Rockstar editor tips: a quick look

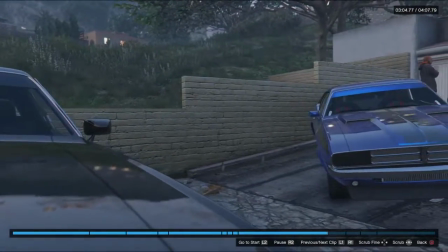That's a pan like that. So this, you'll probably see this first, and then remember that pan that goes across?
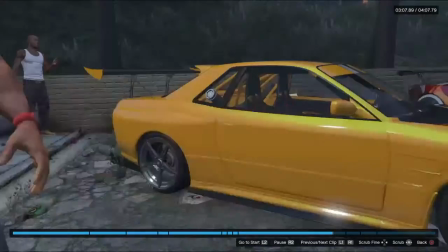Maybe I'll add that in. Or whatever.
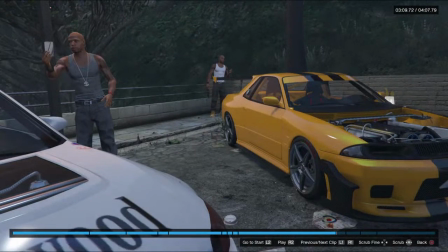So another cool thing with these details is that
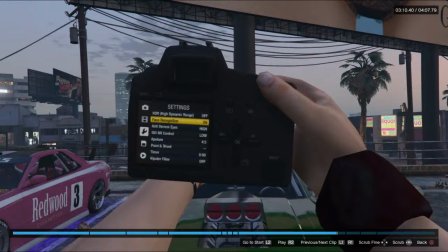camera is one of the ones that the guy's holding, and you can see there's little funny details in there. High dynamic range off, face recognition on, anti-demon eye is on high. So I thought that was funny. There's point and shoot. There's hipster filter in the bottom, so I thought that was kind of funny.
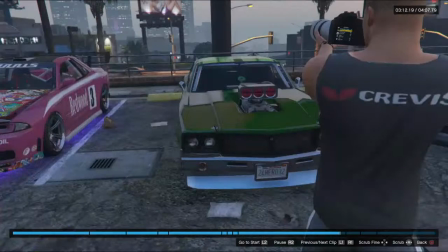Rockstar is infamous for doing a lot of those things.
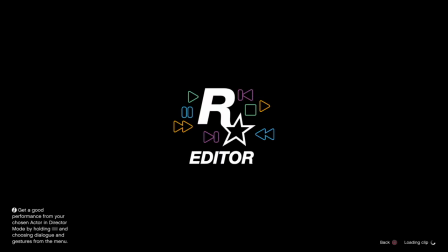Or famous, not infamous.
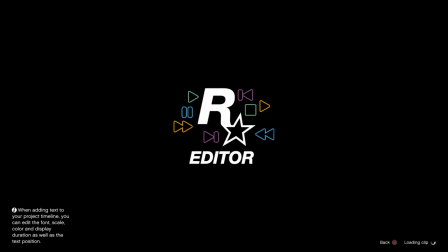So when you're in the Rockstar editor, you can rearrange your clips in different orders too. So there's that, which helps a lot with later on when you're editing in a different software.
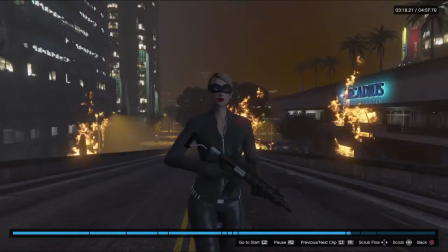I could just pick up a clip and move it around in a movie.
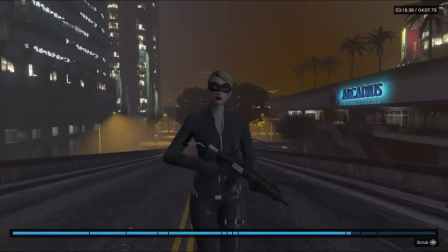This is a really complicated shot. What you can do is go to director mode.
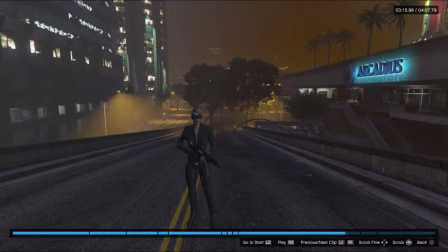You can adjust the ambient settings. It's actually snowing. This is supposed to be a post-apocalyptic scene.
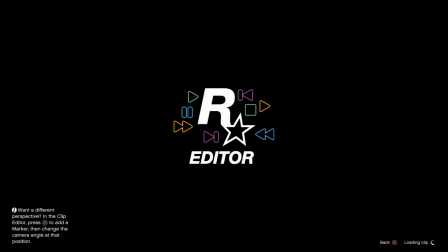Oops, I just loaded back into the other clip. That was stupid. That's the only thing about these damn loading screens.
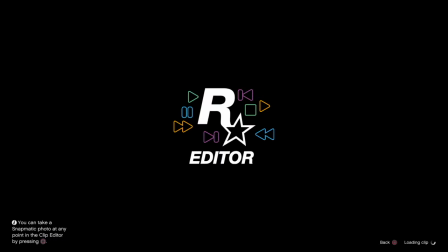And then I have to go back to the loading screen again, of course, because I'm going back into that clip.
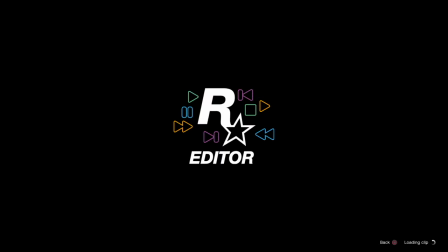There's something else I want to show you with the fire, too.
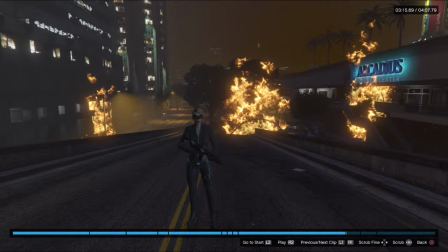So while it's loading, I'll tell you. So when you have fire, to make fire effects, you can use some of the stunt pieces, like the fire rings. And you can kind of try to hide the ring. I tried to hide the ring in this case so that you don't see that it's a fire ring. But the middle one, you can kind of really see it. So it's not an error.
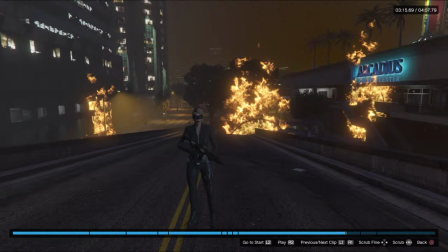I would have to like move the ring maybe behind the bus or something to create that nice clean polished look with just fire in the background. And sometimes the fire doesn't load. And if the fire doesn't load, all you got to do is just go back to the beginning of the clip and it'll reload.
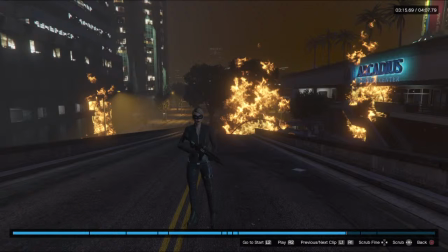Sometimes the editor does that. It's glitched out. So you might not see fire, but it will be there when you finalize everything.
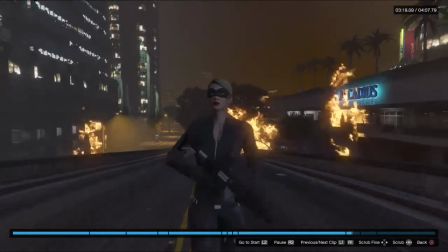So there, I'm just, doing a nice dramatic walk away from fire.
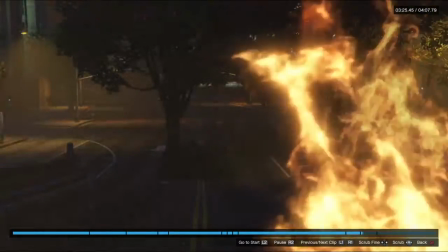Couldn't edit out, I couldn't, keep those rings out of view. But in this frame, I was able to.
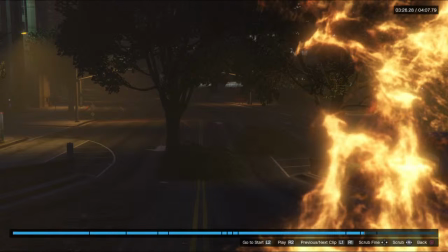I kind of wanted to capture a moment of the post-apocalyptic downtown area.
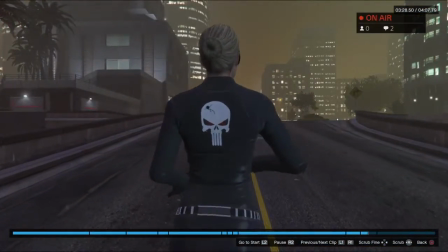So I hid the ring well in that one. Here's a behind pan zoom.
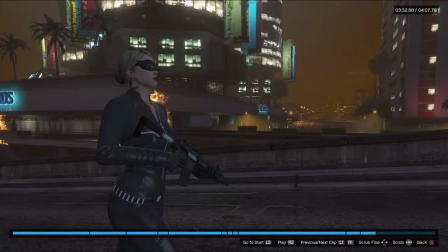And I did this to also hide the ring in the background. Because I was really trying to just make sure I hid those rings. Because maybe people wouldn't notice, but I would.
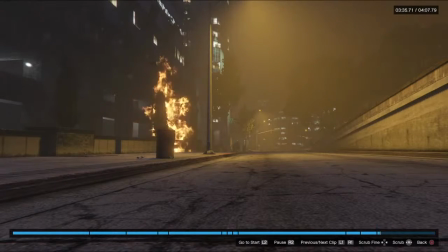Just gives it a little more realism. I hid the ring well in that one. And well in that one too.
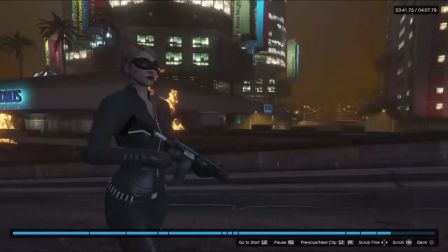That was a cool little shot. Walking on the bridge alone in a post-apocalyptic.
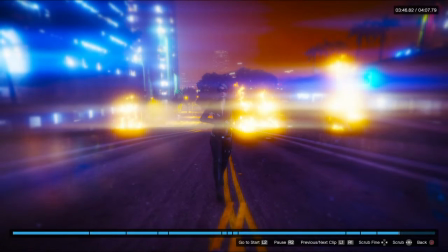Here's going to be a dramatic moment. It's going to go... I'm going to put a transition effect.
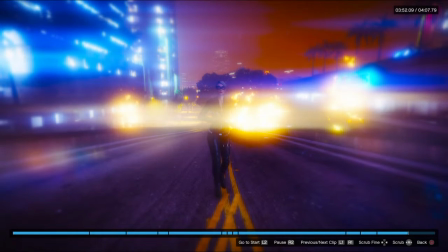Sound effect. And I'm going to put...
Hit X! Number one!